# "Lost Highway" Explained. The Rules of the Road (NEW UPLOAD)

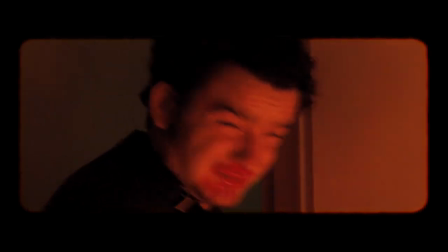We have the world of the movie, Los Angeles, and this otherworldly space east of the City of Angels in the Mojave Desert.
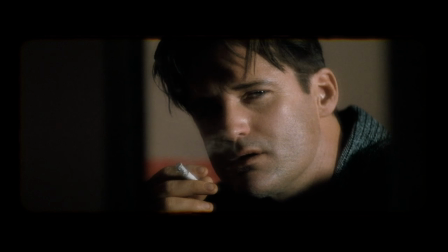What does this framing device tell us about Fred? Fred is not just the protagonist, Fred represents protagonists in general. Fred has no existence outside of the movie Lost Highway. In the first scene, Fred is sitting in darkness as light slowly reveals him.
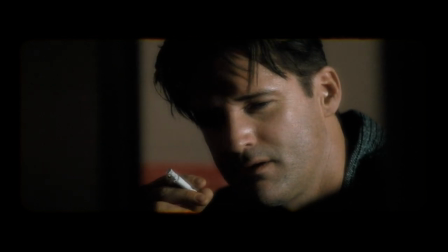Who's turning on all those lights? There's no one else in the house.
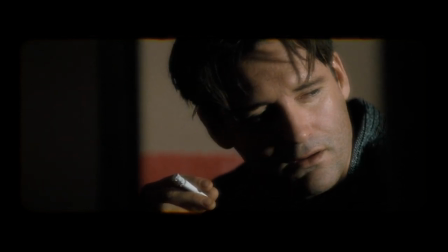It is not the light that is coming into existence, but Fred himself in the end of the movie Fred disintegrates.
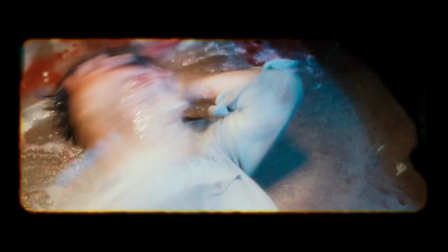This effect is similar to the effect where Fred becomes Pete So it has been speculated that Fred is transforming again Also,
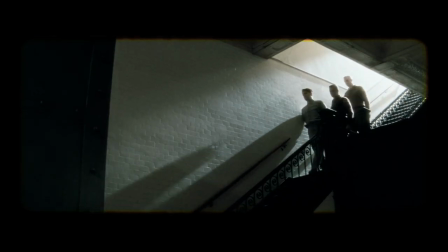Fred was sentenced to die in the electric chair But how do you kill a character in a film?
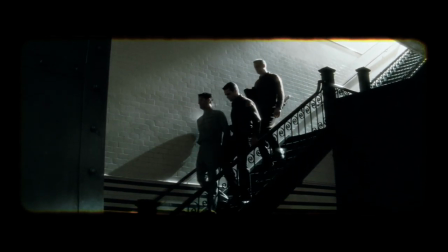The electrical chair shuts off the flow of electricity to the brain and when a film ends the electricity to the projector is shut off
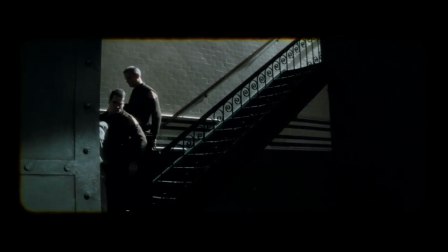Fred has been sentenced to have his story end.
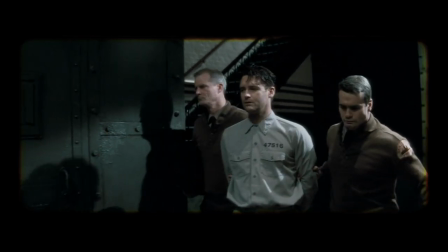This is why he appears to be electrocuted when he turns into Pete, because Fred is effectively dead if he stops being the main character of the film.
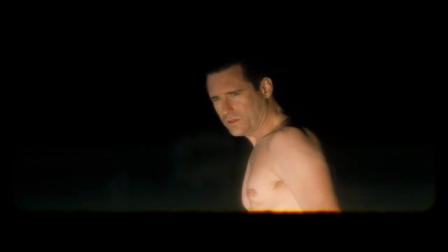Since Pete transforms back into Fred, the annihilation is reversed. However, when the movie ends, there is no survival for Fred and he disintegrates.
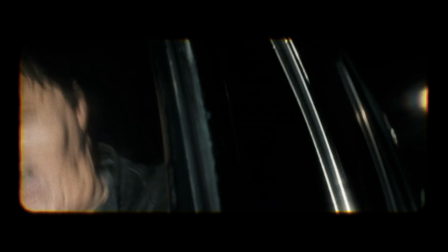Note that cause and effect are reversed. The movie doesn't end because Fred is annihilated. Fred is annihilated because the movie ends.
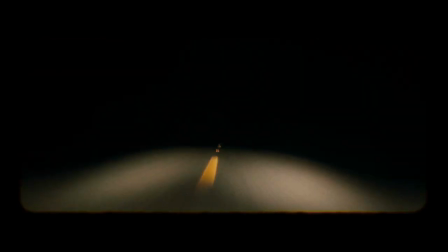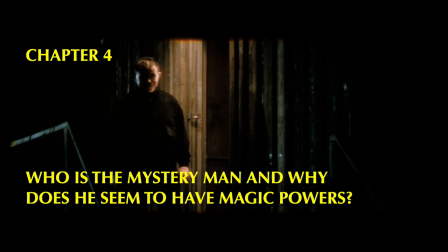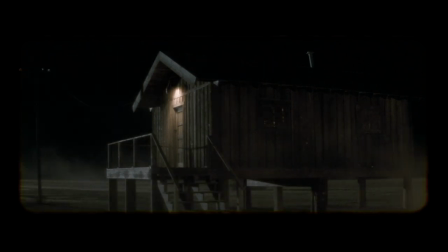so what is this otherworldly place where we can find the mystery man's shack and the spooky hotel remember there is an animation of curtains
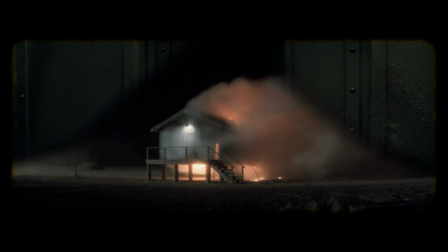opening when the portal is open from fred's cell to the mystery man's shack the curtain animation tells us everything we need to know if we think of the characters
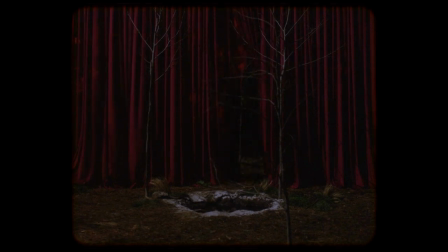as being on a stage even though they're in a film the curtain leads to backstage and all the people and
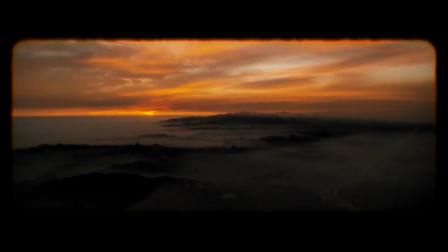things that make a movie can be found here the other world is outside of the story or diegesis.
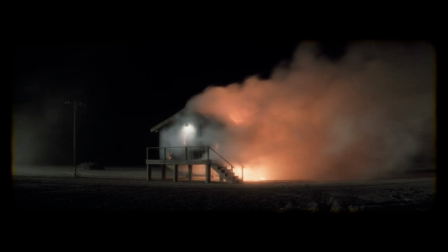I try to avoid using Greek words I learned in film school, but it is the official and correct term for this.
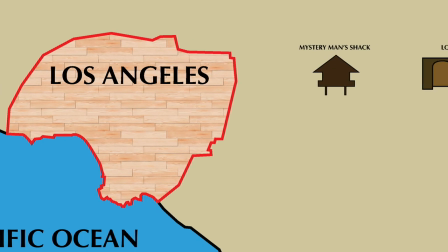The story takes place on a metaphorical stage, that is the diegesis, and the Mystery Man's shack and the Lost Highway Hotel are outside the diegesis. For now, let's think of the Mystery Man as broadly representing the people outside the diegesis, including the film crew.
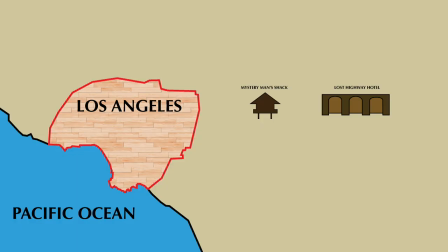The diegesis incorporates all of Los Angeles, where most American films are made, and the Mojave Desert outside the diegesis is outside of Los Angeles, accessible by dusty two-lane roads, exactly like the Lost Highway. Let me pause here to remind you that I am explaining the film and not trying to reconstruct Lynch's process. In other words, Lynch doesn't have a notebook with the word diegesis written down a hundred times. Why does the backstage appear as a shack on stilts?
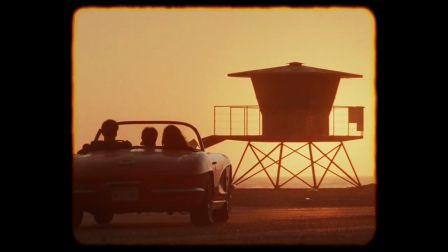This could be a reference to the final shot from Wild Palms, but more likely Lynch is making a reference to the film Kiss Me Deadly,
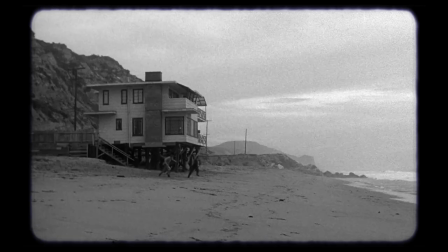which ends with a similar but bigger beach house catching on fire.
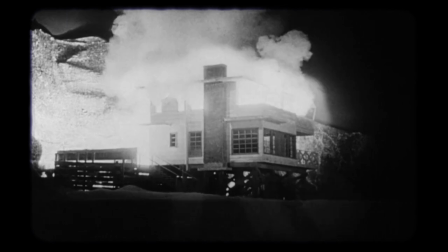It is possible to interpret the beach house as being in a separate metaphysical space from the other locations.
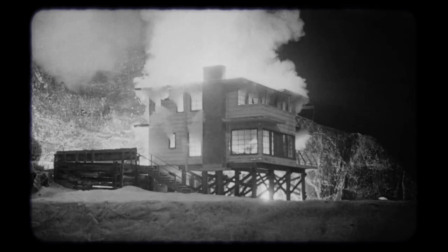I'm not proffering an explanation for Kiss Me Deadly, I'm just saying that this could easily be Lynch's interpretation.
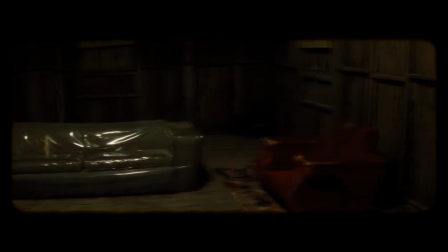Additionally, the mystery man's house has a chair and a couch, just like the Red Room in Twin Peaks, which is supposed to represent the backstage of the television series.
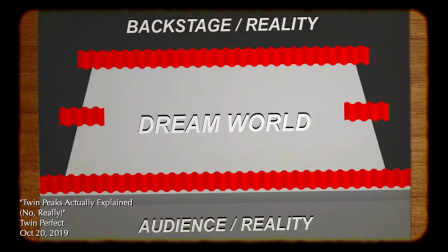If we look at film and TV as a play happening on a stage,
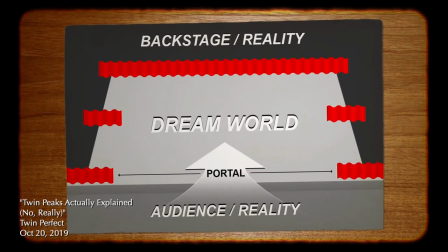then the Red Curtains act as a sort of portal, a clear separation between the dream world happening on the stage and the real world, where the audience watches the dream and the people backstage create it.
The Mystery Man's shack appears to be a run-down version of the Red Room.
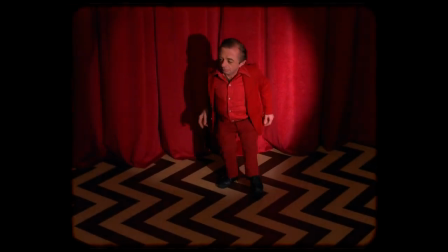The Mystery Man is quite similar to the Dwarf. Backstage is a limbo filled with nefarious and distorted characters.
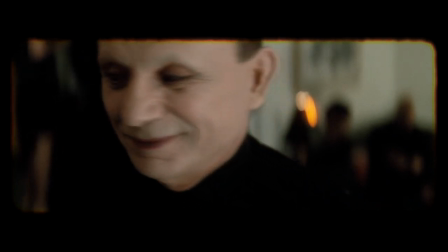So why does the Mystery Man appear so strange? With black clothes, a white face, slicked back hair, and no eyebrows, he has a blank slate.
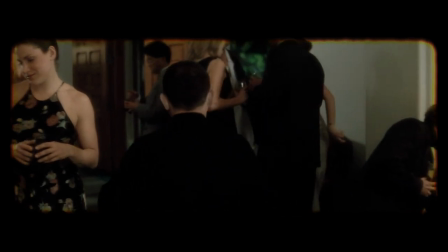We can't deduce anything about him. If you're the character in a film, and you saw the filmmakers, what would you think of them? You wouldn't know who they are, what they are, where they came from, or how to put their existence into any meaningful context.
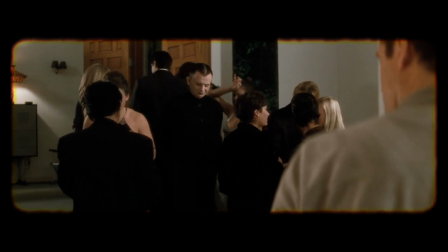You'd see a mystery man. This is why so many things in Lost Highway are weird.
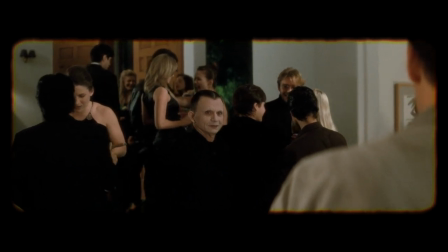We are seeing reality from the point of view of characters who do not know that they are unreal.
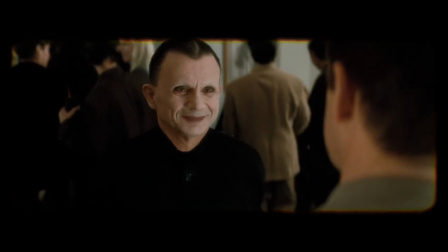Like all of his films, Lynch is drawing us into the movie by reminding us of the terror and wonder, the helplessness and freedom we feel in these situations.
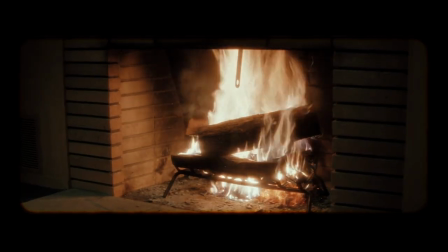But why do mysterious things happen inside the diegesis? Simple. The boundary between the two worlds is being broken.
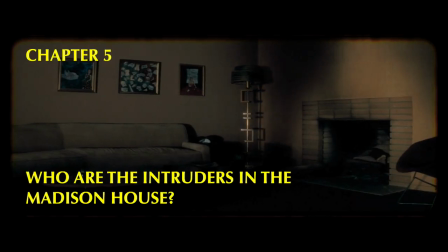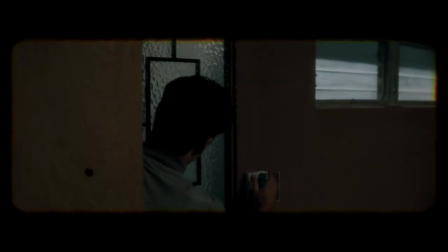There are multiple examples of trespassers in the Madison House, even though locked doors and alarms would make their presence a physical impossibility.
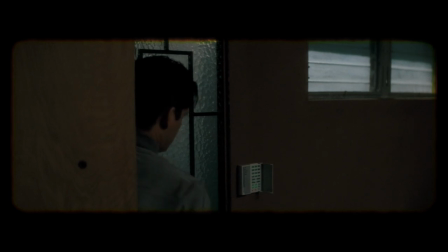The real-life people who make movies have access to the Fred movie, and even though a fictional character would be unaware of the artifice of their reality,
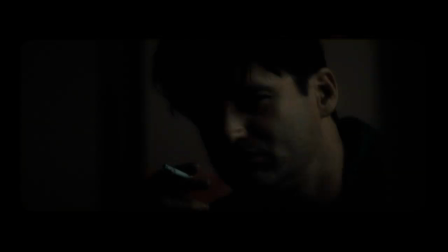Fred is seeing the film crew. Someone turns on the lights in the first scene. Who would do that?
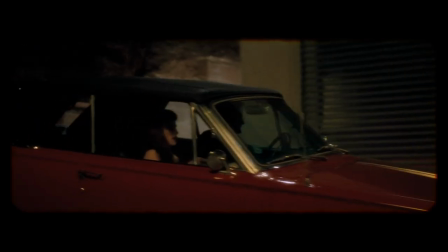Why the lighting crew, of course. When Fred and Renee Madison return from the party, we can see people in the house moving lights around.
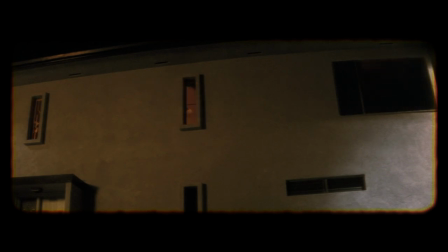They are not unintentionally moving the lights around while performing some nefarious act. They are specifically moving the lights around.
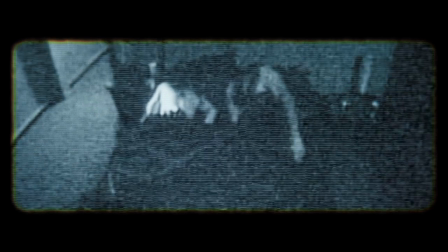They are the lighting crew. Someone was in the house filming Fred and Renee. Of course they were.
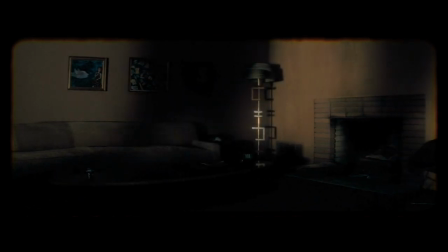That's what the film crew would do. We see the shadow of two people on the night of the murder. Those are two members of the crew.
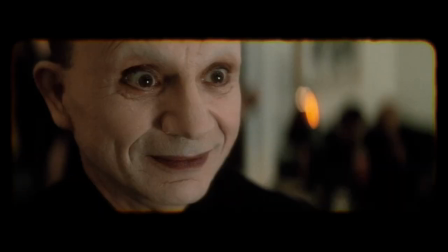The mystery man can not only enter the Madison house at will, but he can be there and in another location at the same time.
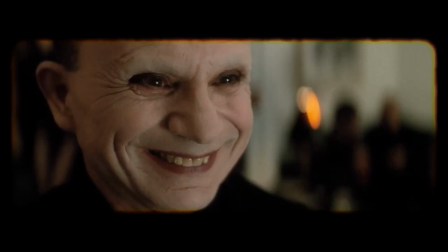How does one bilocate? If one represents not a person, but a group of people, it's no problem.
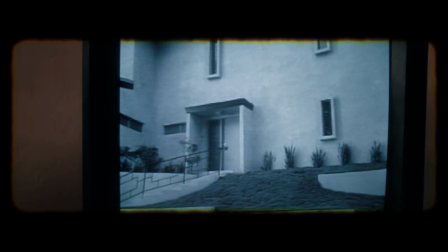If the crew has access to the diegesis, then the videotapes make sense. If you look at the images on the tape, most of them are scenes from the film.
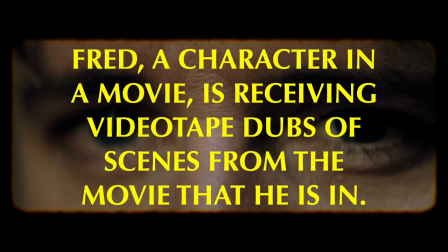According to the script they were all supposed to be scenes from the movie. Fred, a character in a movie, is receiving videotape dubs of scenes from the movie that he's in.
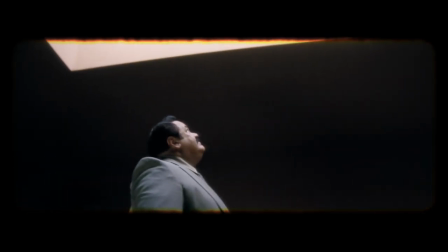This is more explicit in the shooting script. Al and Ed, the police officers called in when the second videotape arrives, noticed something that most filmmakers in the audience noticed.
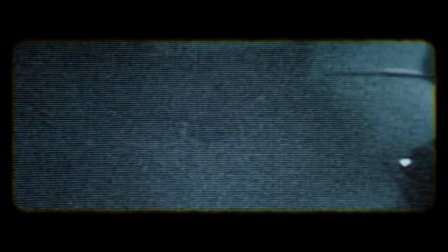The images on the videotape are professionally made. The camera movements are too smooth to be a handheld camera and when the camera goes up high it's too high.
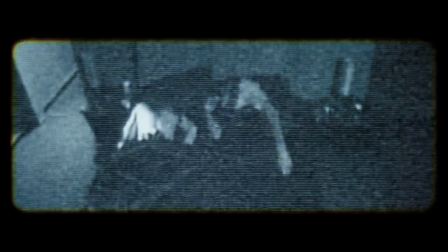The intruder would need a crane, the exact one used to shoot the real movie Lost Highway.
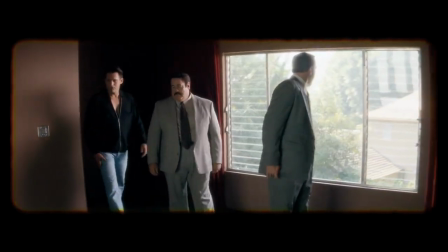In fact, the camera is supposed to be so high that the height of the ceiling would prohibit such a move.
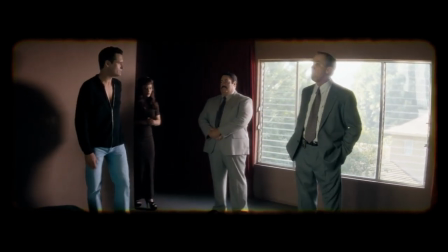To a character in the film who doesn't know that they're a character in a film, this would be some spooky shit.
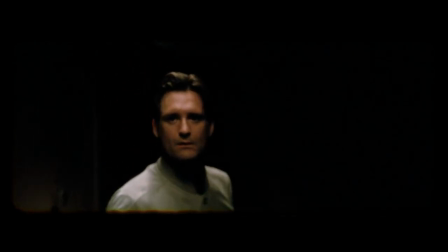We also have an explanation for the scene where Fred looks straight into the camera and is scared senseless, as if he sees an intruder. Fred is seeing the camera. This shot really gives away the store, in my opinion. In a later scene, he looks into the camera again and walks down the hallway.
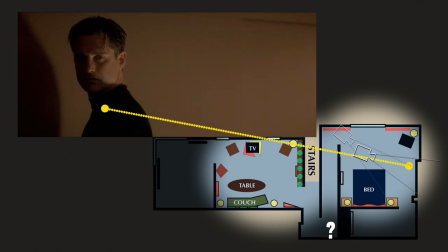However, first he looks directly into the camera, and then there is a cut to a continuous shot where he looks at something off screen.
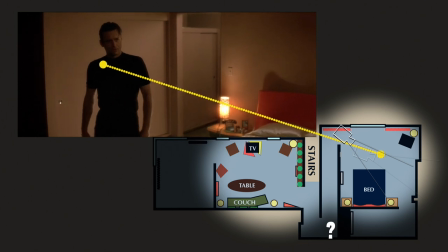The film has cut from a first-person perspective to a third-person perspective, so that the camera can become a character in the movie.
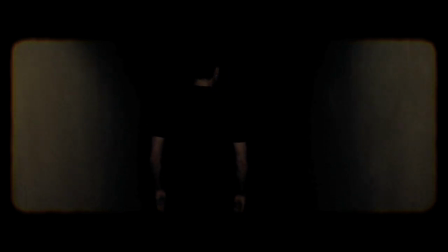Fred walks down the darkened hallway. It's rare for a character to walk from the light into complete blackness, but Fred wasn't supposed to walk down the hallway.
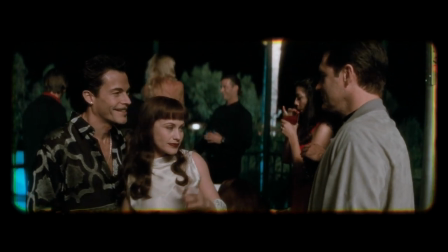The character is now doing what he wants instead of what he is supposed to do. Fred is disobeying the film.
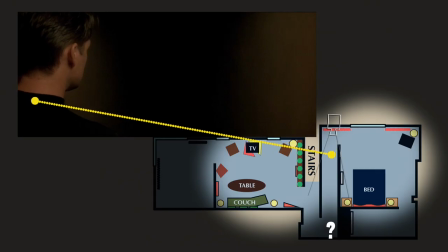When he walks down the hall, he's committing the ultimate act of rebellion. Fred is walking out of the movie. This is one of the most iconic shots in the movie. We feel a sense of danger and a sense of exhilaration. Exactly what we feel in real life when we were doing something risky of our own volition.
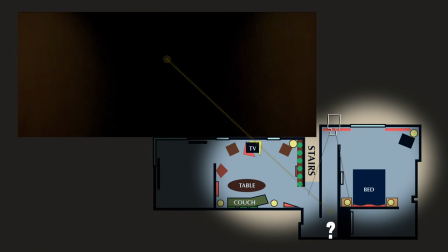You may have felt like Fred is moving into a very different place, a different dimension, a space where his very nature will be altered.
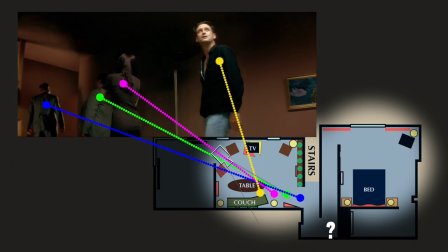You were right. Let's assume that the Madison House is a set.
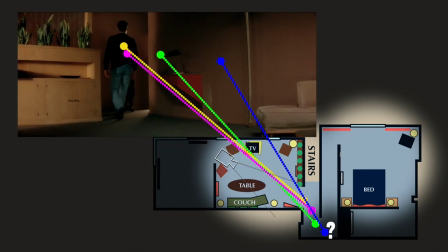If no character walks down the hall in the scene, the crew might not even attach to the connecting piece, the living room.
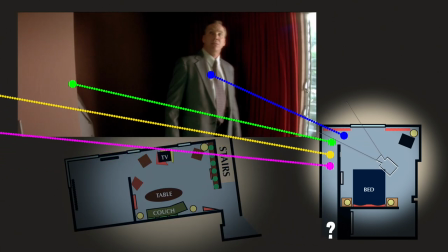Think of it this way.
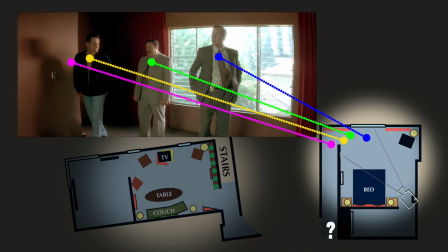If an actor walked off the set, instead of being in the Madison house and therefore in the diegesis, they would be at the craft services table or video village or whatever.
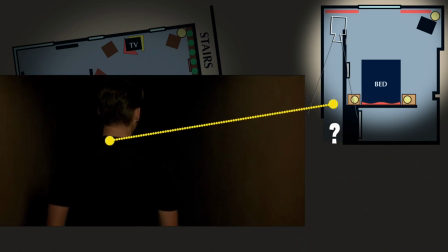But if the character has no external life as an actor, then he has essentially walked through a magic portal. Fred does not emerge from the darkness into the living room, but rather he finds a mirror. Is this a comment on duality?
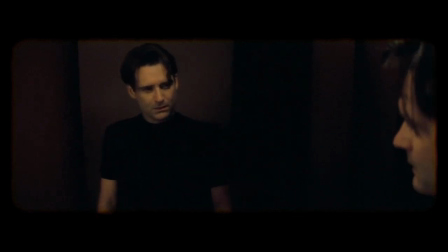Is Fred confronting his true self? Is he splitting into two Freds, one of whom is a murderer?
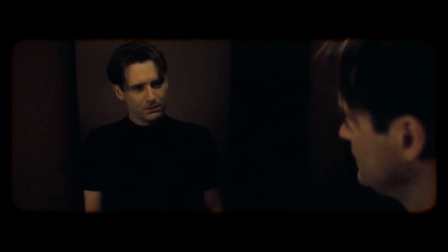The important thing is that the mirror isn't supposed to be there. Fred is surprised to see the mirror. So where is Fred? Fred is in a dressing room. If this seems like a leap, remember that Pete encounters the same mirror.
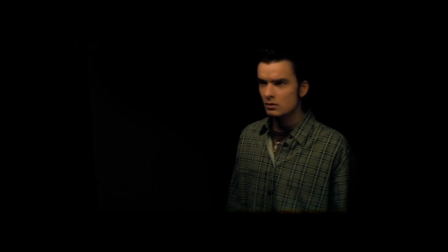Surely Pete didn't walk 20 miles to the Madison house and stumble up to a mirror.